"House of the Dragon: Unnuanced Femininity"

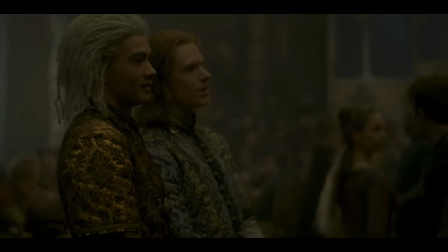(32:58) Look at him. The man is fully struck.
To be fair, that is what queers do.
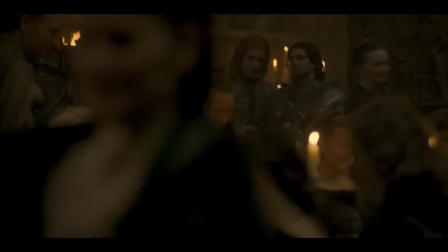(33:05)
This is how we talk at parties. But then from there, the Knight of Flowers goes up to Cole to drop that he is gay and reveal that he is
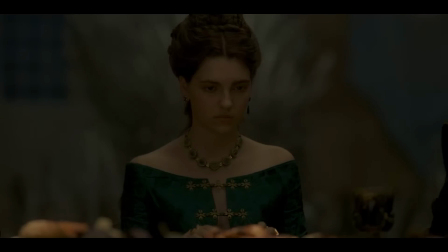(33:11)
Lenore's lover to this man who he has never met and only assumes is fucking Rhaenyra.
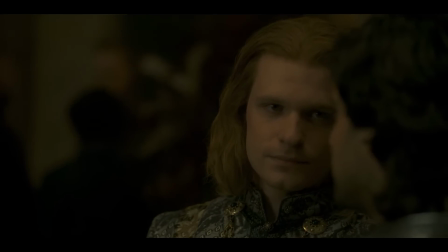(33:17) Sir Laenor is quite dear to me. As I know, the princess is to you.
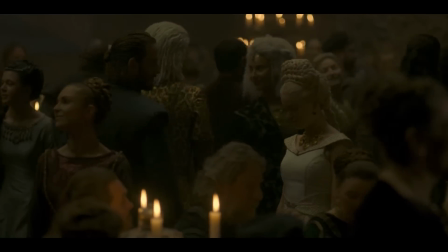(33:25) We should swear to each other to guard them and their secrets. Because if those are kept safe,
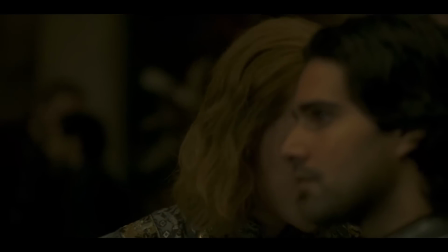(33:33) then so are we all.
This is incredibly questionable as a choice. I mean, what if he was wrong? I get it. A queer person's sex dar is a powerful thing, but in this world that looks down upon gay men, that's a dangerous move. Even further, because we haven't been giving many scenes with the Knight of Flowers up to this point, we don't really understand his intentions here.
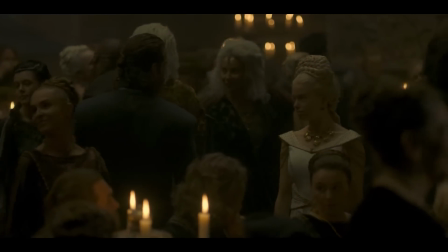(33:57)
Is he trying to threaten Cole? Make him his comrade? Relate to him? Or protect himself with and from Cole? I don't really know him well enough to understand because we haven't given enough chances to see a lot of who this character is beyond the fact that he's a chatty, sassy gay. And as a result,
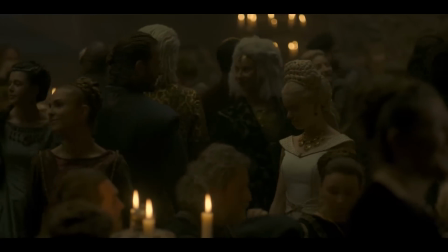(34:11)
this sequence comes across as really forced, something that the writers had this character do in order to get us to do the next scene, something that is going to reinforce Cole's arc, not the gay man's.
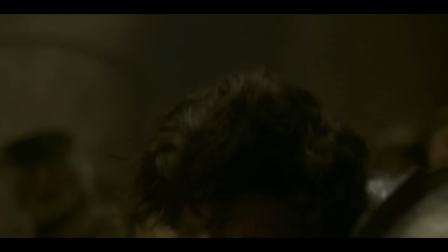(34:21)
Because this causes Cole to lash out violently a few moments later, literally bashing in the knight's head, which we see in gruesome detail.
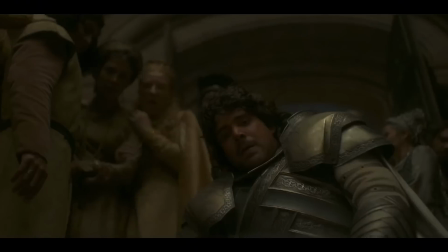(34:30)
There are a lot of things to talk about with this scene. First off, most importantly, it falls into the bury your gays trope,
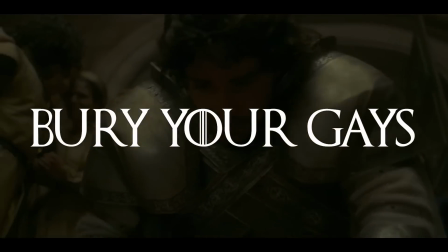(34:36)
a trope that constantly comes up in media where LGBTQ characters are more likely to die than their queer counterparts. The issue with the bury your gays trope is not that queer folks shouldn't or can't be killed in stories.
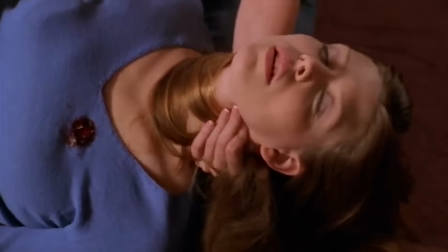(34:47)
The problem is that this more often happens to gay characters,
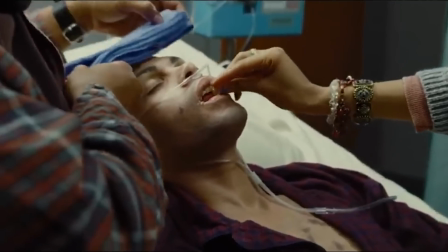(34:50)
meaning that queer folks like myself watching shows are more likely to be identifying into a character who experiences death or trauma.
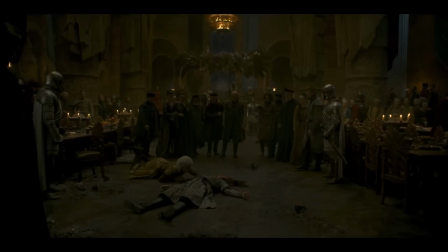(34:57)
This is very much true in House of the Dragon, as the only two explicitly gay characters are now either dead or defined by grief. Further, this trope highlights how gay folks are often used as props in the stories of straight characters, not as characters in themselves.
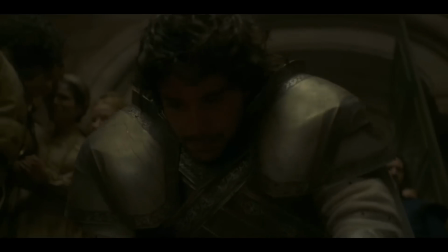(35:12)
And again, this is true in Hot D, as these gay men are there to motivate Rhaenyra's and specifically Cole's storylines, not to be characters in and of themselves. Again, this isn't an inherent problem within the show. It's fine to have gay characters be on the peripheral of other people's stories and not the center of one's, but it's an issue of its ubiquitousness within media.
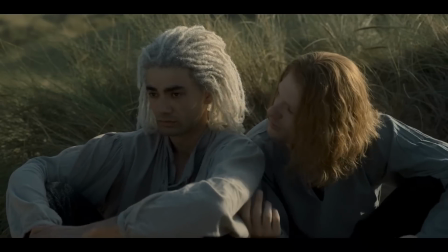(35:30)
And even further, we can see how problematic this becomes by how just limited these characters are.
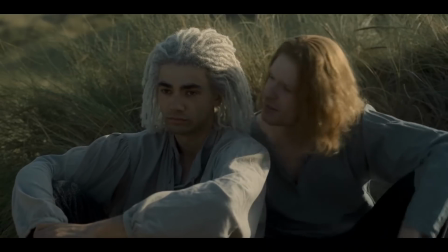(35:35)
They are just gay men. They don't have anything else going on, when many other characters in the show have a lot of other things happening. They have full lives, whereas these guys apparently just fuck a lot. But this becomes even more problematic because House of the Dragon is a show about how those who don't fit certain expectations of patriarchal society and how it objectifies and pushes down those people. Yet the show itself is objectifying and using long-used problematic tropes around marginalized people without critical awareness of how that might be counterintuitive to the themes of the show. Again, this isn't to say that the show has to comment on these tropes, but if the show is about how patriarchal worlds harm certain people, but then uses the same storytelling tropes that marginalized people in our real-world society face, then the show somewhat failed to be self-aware about how the story tropes that it's using is intersecting with the show's own themes. It's not only offensive to me as a queer person, but it's also just a huge missed opportunity by the show itself. But there's something even deeper that we can talk about here, because we can see where the show implicitly places us within the scene and how that also de-emphasizes us connecting with these gay men.
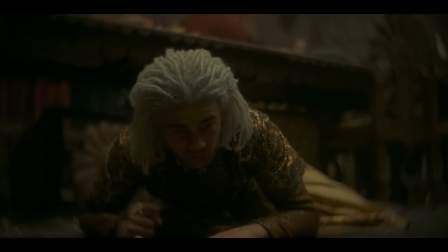(36:41)
After the murder of the Knight of Flowers, the camera shows us one shot of Lenore close up before he realizes that his lover is dead.
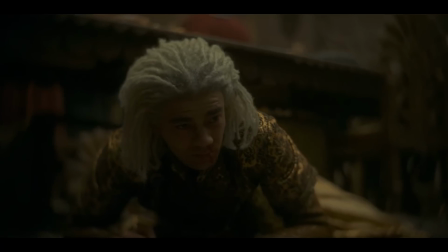(36:48)
So we don't get to see his grief directly in front on camera.
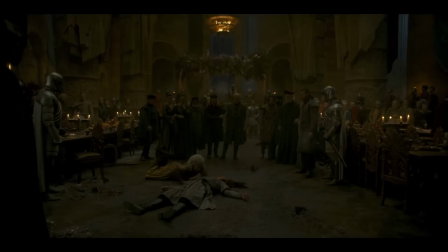(36:51)
After this shot, however, once Lenore begins to wail in grief on the ground, the camera cuts away to a distant shot, as if we are standing in the crowd watching Lenore from behind at a distance. He's distant to us, far away, something to look at, not be a part of.